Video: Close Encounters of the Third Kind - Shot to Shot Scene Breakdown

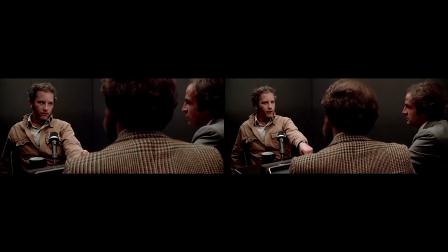Shot 7, similar to shot 5, could be the same shot, but again, I'm going to call it a new shot as it's somewhat tighter.
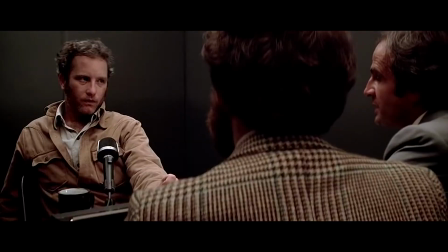Look how closed off Roy is.
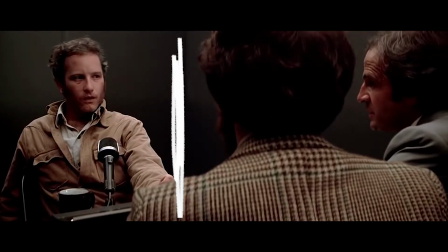You can achieve this frame within a frame effect using production design, lighting, and even people, like in this instance.
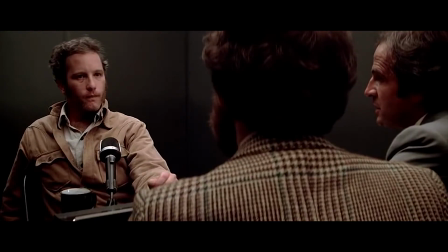I love in this scene how usually when you see David and Claude, they're in the same frame, as they're almost like one person with two heads talking at Roy. Again, we're in Roy's perspective. He's not singling out a single person. Right now, it's two people talking to him. Next shot, back to shot 6.
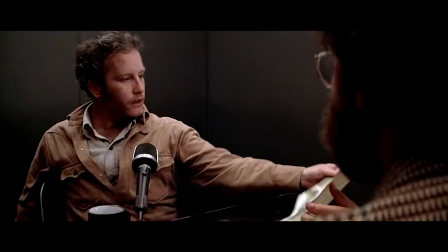Shot number 8, even tighter on Roy as we arrive at a medium over the shoulder on him,
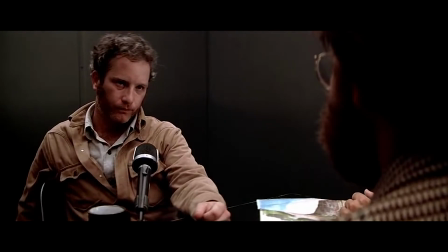which cuts Claude out for the first time. The scene intensifies as Roy asks, "Who are you people?" but still receives no answer.
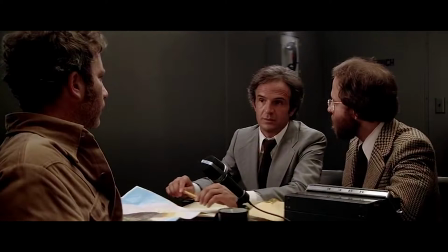Back to shot 6, again because the scene is about Roy. We need to see how it's affecting him. Their shot stays the same, and his shot we keep pushing in tighter and tighter as his anger grows.
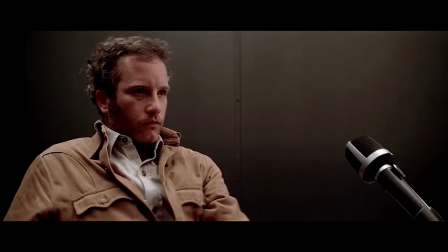Shot 9, even tighter on Roy, which is the same as shot 3.
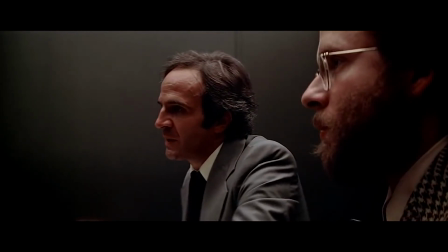Shot number 10, here we have a profile 2-shot on Claude in the background and David in the foreground. This is the tightest we have seen David and Claude as they finally ask the question they came to ask.
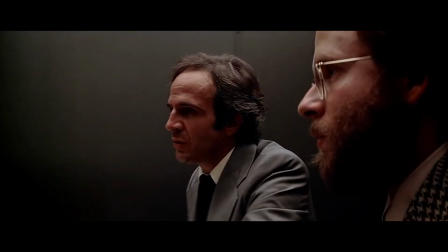Have you recently had a close encounter? Une rencontre plutôt inhabituelle. A close encounter with something very unusual.
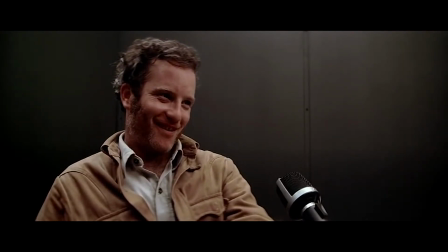Who are you people?
So far, there has been no camera movement except for the 2 shots that dollied in. Camera movement can come from one of 2 places, either subjective or objective.
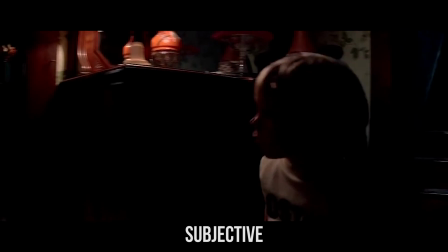If it's subjective, the camera is moving either with a character's physical movements or with their emotions.
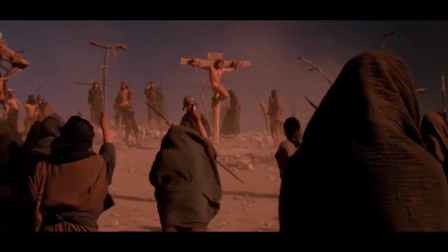If it is objective, it moves with the eye of the filmmaker.
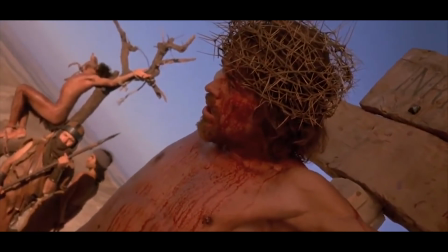Neither one is better than the other, as they are both tools to use to help tell the story.
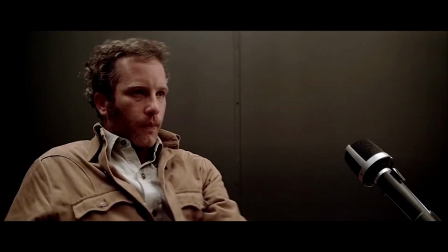I believe this scene uses both very effectively and efficiently.
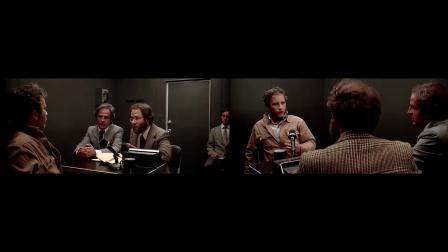The 2 dolly shots in the beginning were subjective, based on the emotion of the scene and the intensity that it was building.
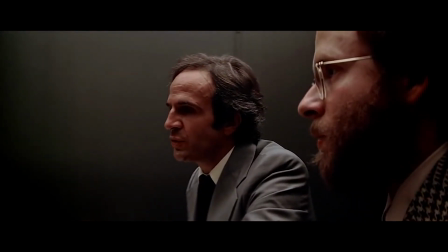Now in this shot, Spielberg uses his first objective camera movement as he pans from this 2-shot on Claude and David to Roy.
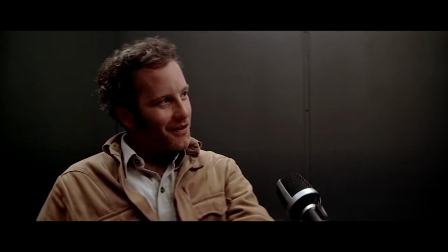Why does he wait? Why use it only once? Well, if he were to use it over and over again, then this particular movement in this shot wouldn't have the same impact. It wouldn't mean anything. Instead, he chooses to save it. Why?
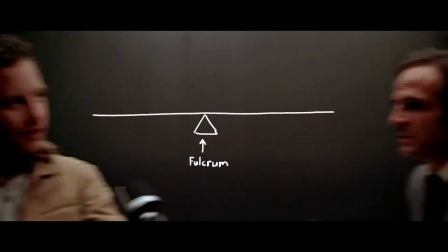Because this is the fulcrum of the scene. In other words, it's the tipping point of the scene. It's not the climax, but it's the moment in the scene that the rest of the scene hinges upon.
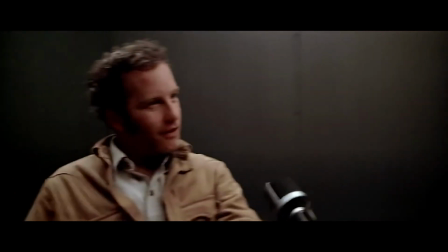The pan to Roy is almost like what the audience's head would do if they were in the room watching the conversation.
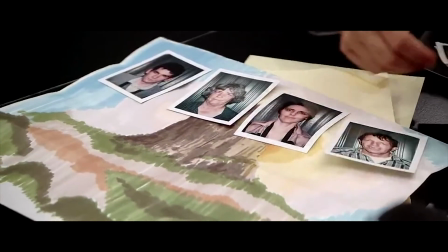This is a great place to cut time in the scene. In essence, there are almost 2 scenes in one.
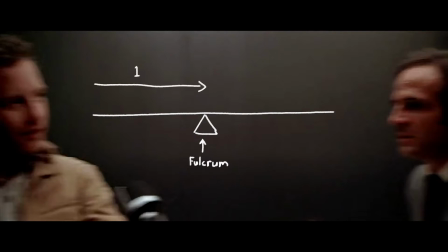The first is Roy not wanting to answer, with his guard up as he is bombarded with questions. The scene escalates to where David and Claude finally ask the question they have come to ask.
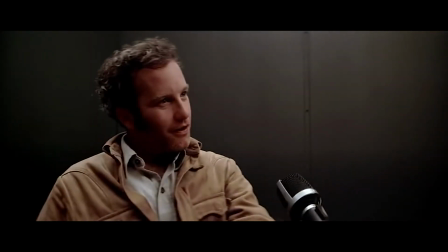Instead of saying no, essentially Roy smiles and asks, Who are you people?
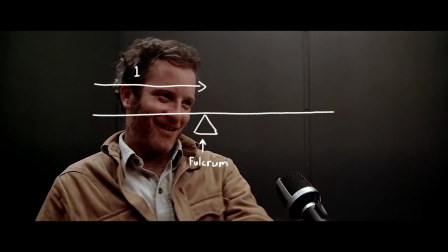Which to me is almost an invitation to ask more questions. At the fulcrum, this is a great place to cut some time, as we almost are restarting the scene.
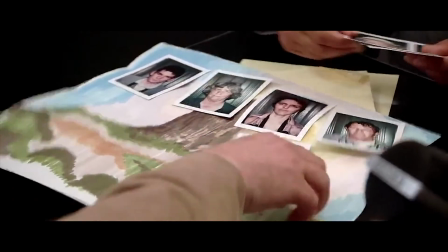The second part of the scene starts with these pictures. Shot number 11. This shot starts on an insert of photos being placed on a table.
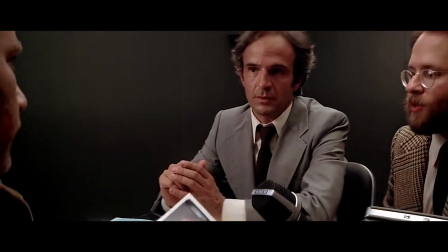However, Spielberg is famous for combining several shots into one longer shot.
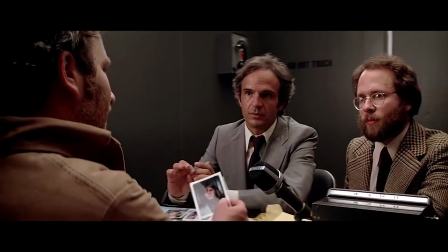Check out a fantastic video on this by Every Frame a Painting called the Spielberg Oner, which I've included in the description below.
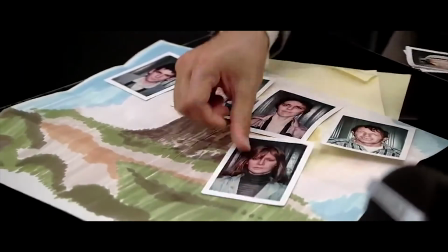This shot starts on an insert, but it dollies back slightly.
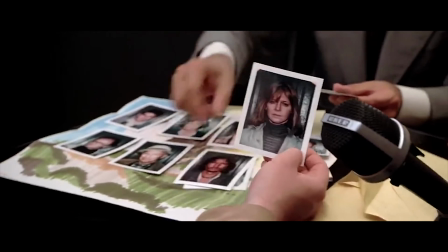It stays on the insert while a photo that we as the audience recognize and Roy recognizes is lifted up by Roy.
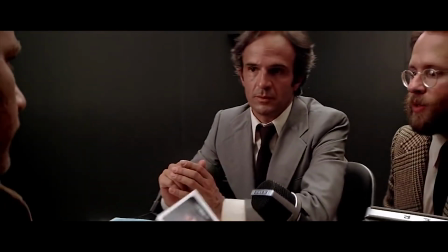Once this happens and it is registered, the camera continues to dolly back and tilt up at the same time,
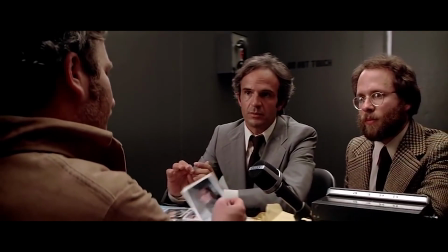creating a new shot which matches shot 6, the over-the-shoulder 3 shot on Claude and David.
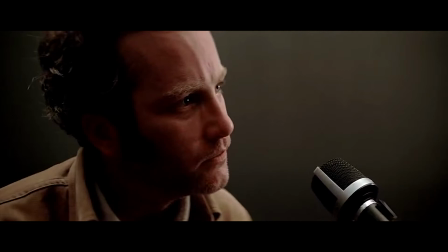Shot number 12. This is the closest shot we've seen on Roy as his emotions get the better of him.
That's not crazy, is it?
He throws himself into the scene, no longer leaning back and guarded, but eager and leaning forward, eager for an answer.
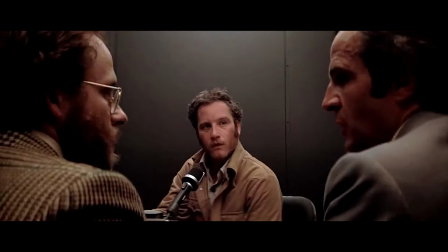Shot number 13, the last shot of the scene. Roy is now the most in the dark he has been. He's been dragged to an unknown location, questioned by 2 guys he has no idea who they are. Finally, they've gotten to a point where they're addressing the weird things that have been going on with him,
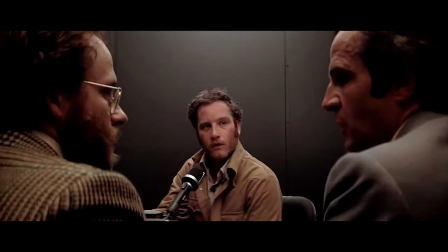the things that have torn his family apart and have been aching at him. Roy's very small in this frame, with Claude and David in the foreground speaking to each other, almost ignoring Roy, almost as if they're talking through Roy.
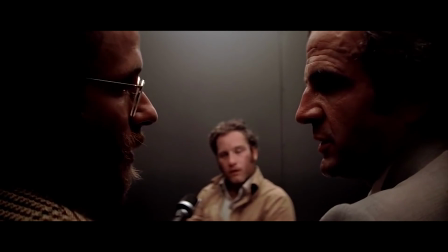This is a fantastic shot for further isolating Roy and making him feel left out. The camera racks focus from Roy to Claude and David as they speak to each other, leaving Roy out.
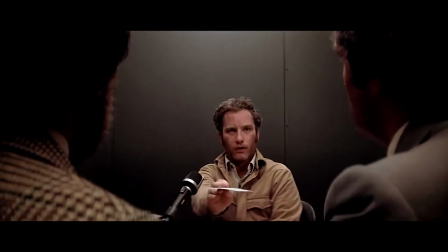Roy interrupts them, and our focus shifts back to him. The camera stays where it is as it is put in the point of view of David and Claude.
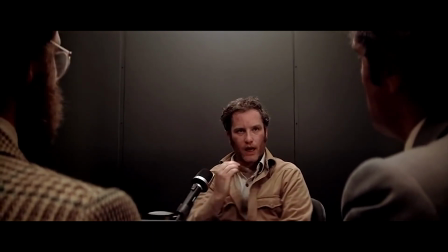Roy stands up, shifting the status of the scene to him for the first time.
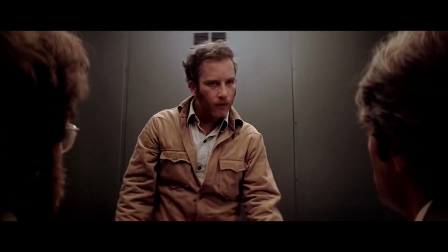His anger is finally too much to contain, and Spielberg chooses to show that from the point of view of the other 2 in the scene.
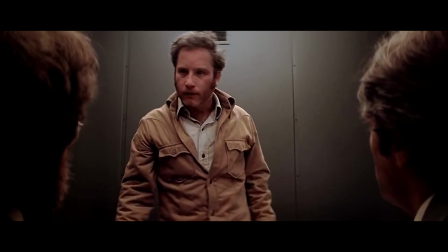The scene climaxes.
If this is just nerve gas, how come I know everything in such detail?
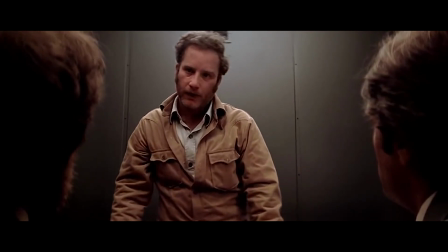I've never been here before. How come I know so much? What the hell is going on around here?
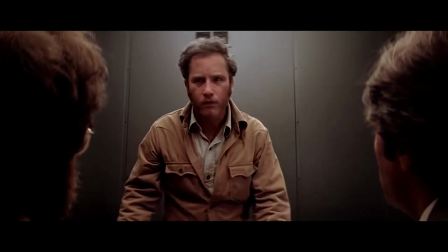Who the hell are you people?
And then we're out.
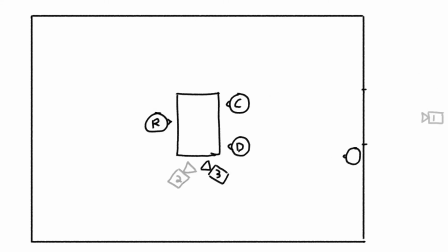Thank you so much for watching. This is a brand new YouTube channel that I'm starting, diving into the breakdown of scenes from my favorite films. If you liked this video, check out my previous one on Call Me By Your Name.
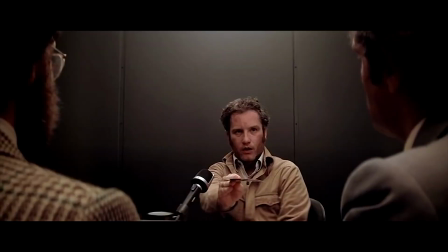Like, subscribe, and as always, let me know your thoughts on the scene and if it affected you differently.
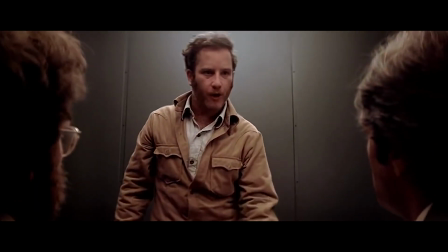As all art, I believe, is subjective to the viewer's experience. Until next time, this has been Shot to Shot.